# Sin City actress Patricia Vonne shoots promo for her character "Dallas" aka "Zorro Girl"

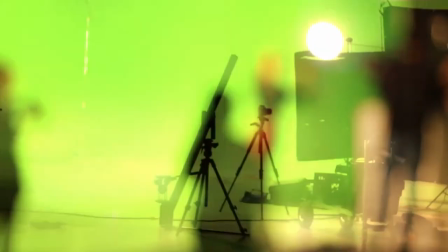0:00 I'm Patricia Vaughn and I am at Spiderwood Studios today. We are filming a promotional video of my character. Her name is Dallas, also known as Zorro Girl, for the film Sin City 2, A Dame to Kill 4, which will be released nationwide August 22nd.
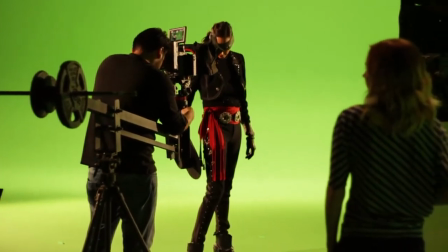0:18 My character Dallas is also in Sin City 1, and when I was told I was going to be in Part 2, A Dame to Kill 4, I wanted Zorro Girl to do a little more than what you're going to see on screen.
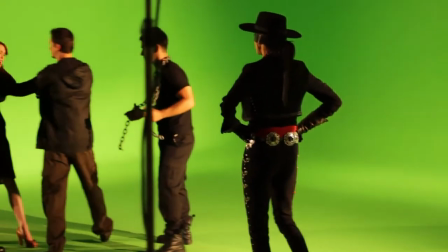0:32 I pretty much take about 10 guys out, but you know, I trace up, well, I won't tell you what happens, but let's just say it's very subtle. But I really wanted her to be a Bruce Lee kind of girl.
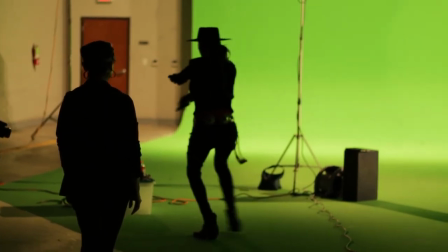0:46 I started taking Shaolin Kung Fu, and I really wanted her to move, and I wanted to help promote the film, because my brother is a director, Robert Rodriguez. He co-directed it with Frank Miller, the creator, and he gave me the green light to do it.
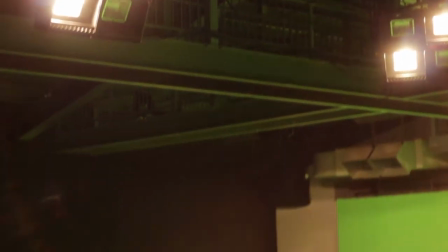1:00 So we're here at the green screen at Spiderwood Studios.
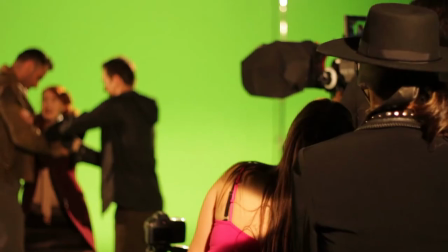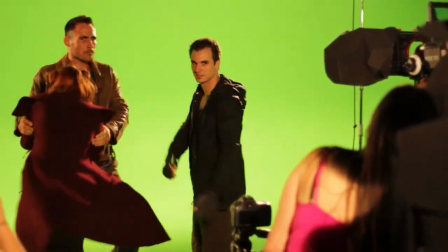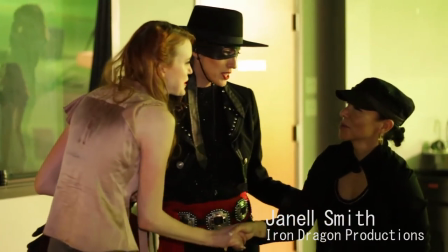1:14 I had already started doing some private training with Janelle Smith, who's the choreographer of this fight scene.
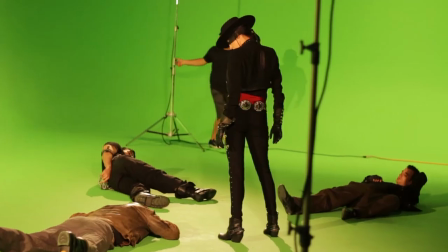1:22 And we both came up with the idea of wanting to not just take out three thugs and fight.
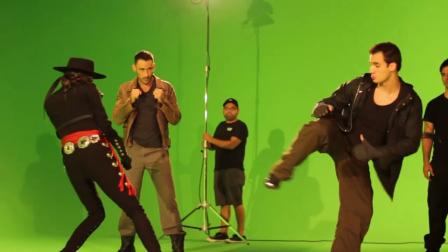1:26 I really wanted it to be educational, like a self-defense move for everyone to know if they're ever attacked.
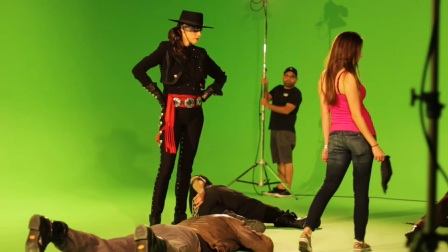1:33 I think that young women today need a positive role model that
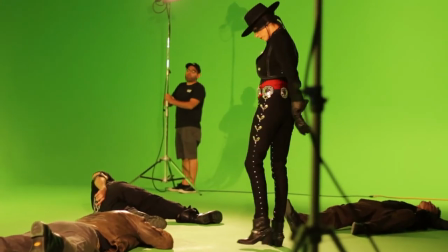1:38 can teach them how to be more self-confident and strong and sexy and
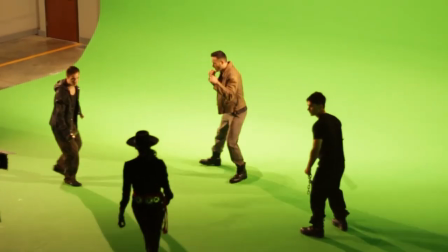1:43 so that's why in this video you're gonna see we choreograph this amazing
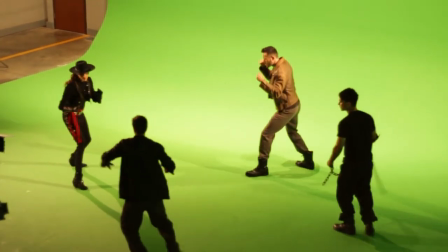1:48 piece where it incorporates these self-defense means for people to learn